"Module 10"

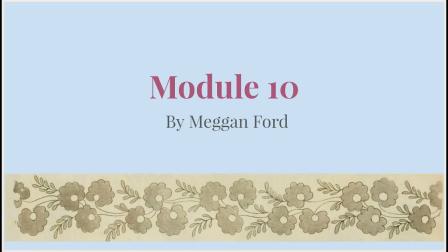0s
Hey guys, this is Megan Ford here for Module 10. So there's a couple things I want to address before we really get into this and kind of give you guys some ideas of the scene. So this scene in particular is from Pride and Prejudice by the BBC.
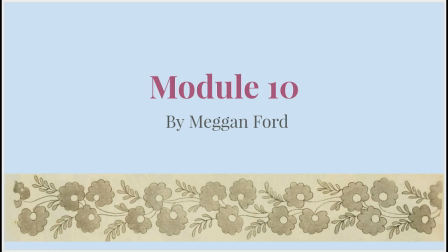16s
It's the first time that Darcy proposes to Elizabeth Bennet. One thing I want to note about the audio in this is that the audio is done really well. It's very clear, it's very crisp. We are able to pick up the actors' emotions really well in this scene.
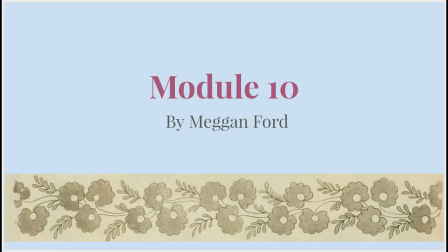37s
Just because the audio is really good, we're able to kind of hear the silence, hear the soft speaking when they're upset, but as they get angry, we can hear the rise in their voices.
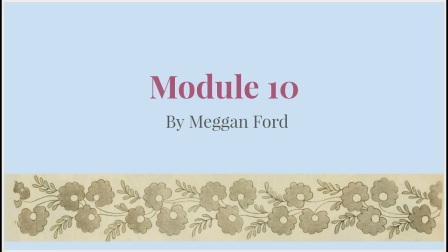51s
They don't use lavalier mics, which is good because it really preserves the Regency style clothing.
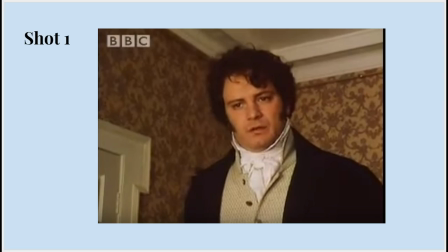58s
So let's get started. In this first shot here, we see Mr. Darcy. They've used the lighting here to kind of give some dimension to his face into the room.
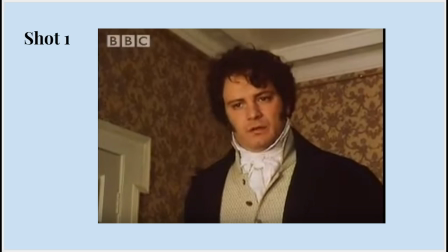70s
You can tell that one side of the room is brighter than the other. The other thing they've done in this shot is they've used a low angle shot, and we know that Mr. Darcy is the more superior character.
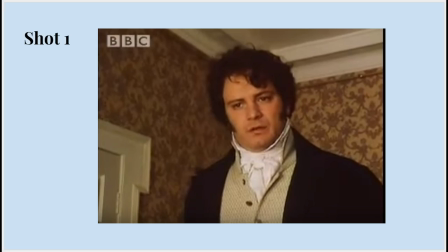86s
Elizabeth views him as this man who feels very superior to her. So we can really feel that in this shot. And we've got a medium close-up shot so we can kind of see the tension in his face.
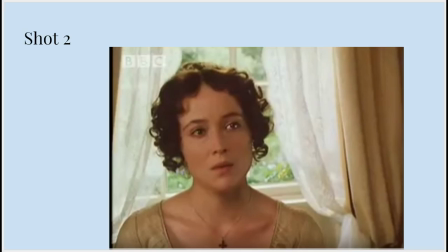103s
One thing I've noticed in all the shots with Elizabeth versus Mr. Darcy is that Elizabeth is lit up a lot more. So here we can see a good use of the window. It kind of gives her the halo effect at the top of her head right here.
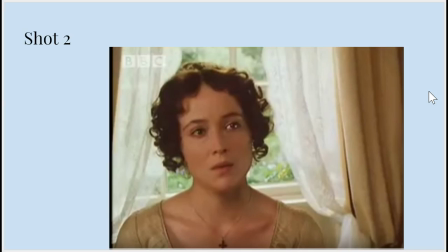120s
The way they use the lighting, we're able to see a lot more motion in her eyes, which is really great. And they've used a medium close-up for this so that we're able to see her facial expressions and her reactions to him.
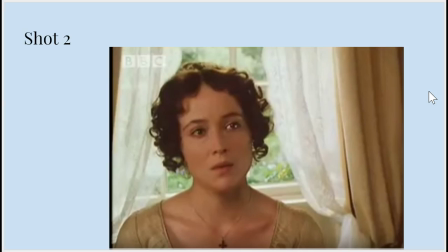136s
And we are also given a high angle shot, which shows her vulnerability and also her inferiority to Mr. Darcy.
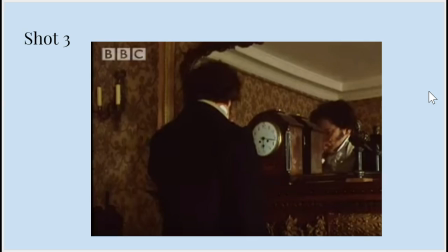151s
Here we can see the lighting has really gotten darker as Elizabeth rejects Mr. Darcy, so the lighting really shows us the different emotion. We have more of a traditional medium shot in this, and I really like it because you're able to see that Mr. Darcy is
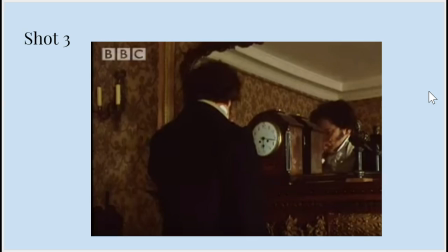171s
holding back his emotion for Elizabeth, but still reacting. And so the way they use the mirror in this shot is really good because the viewer is able to see how upset he is, but you can tell he's hiding it from Elizabeth here.
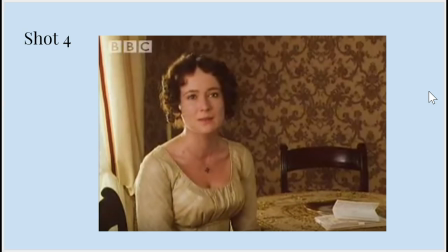188s
Again, we've got the light coming in from the window, which kind of gives this halo effect on Elizabeth. It gives us the feeling that Elizabeth is this really great person and Mr. Darcy is not so nice,
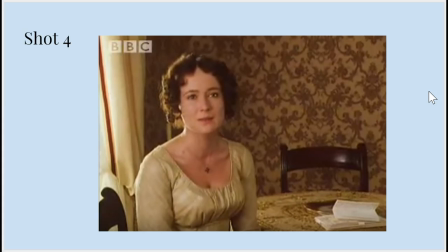202s
which is the feeling you get throughout the movie till the end. We've got a medium to medium close-up shot here. Again, it allows us to feel the emotion.
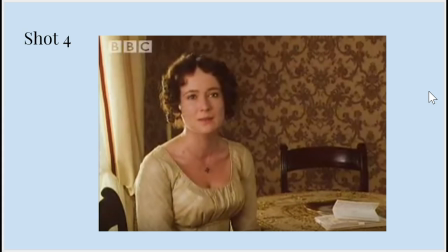218s
I really like how they use the backlight to show off the intricacy of the wallpaper, because in this, Elizabeth is staying at a very expensive manor, so it kind of gives us that idea that there's a lot of expense put into this house.
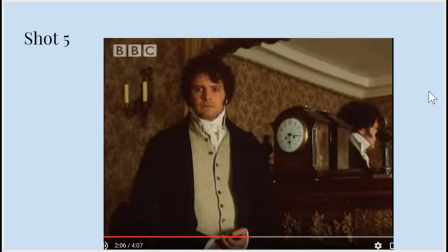240s
Here we have a traditional medium shot again with Mr. Darcy.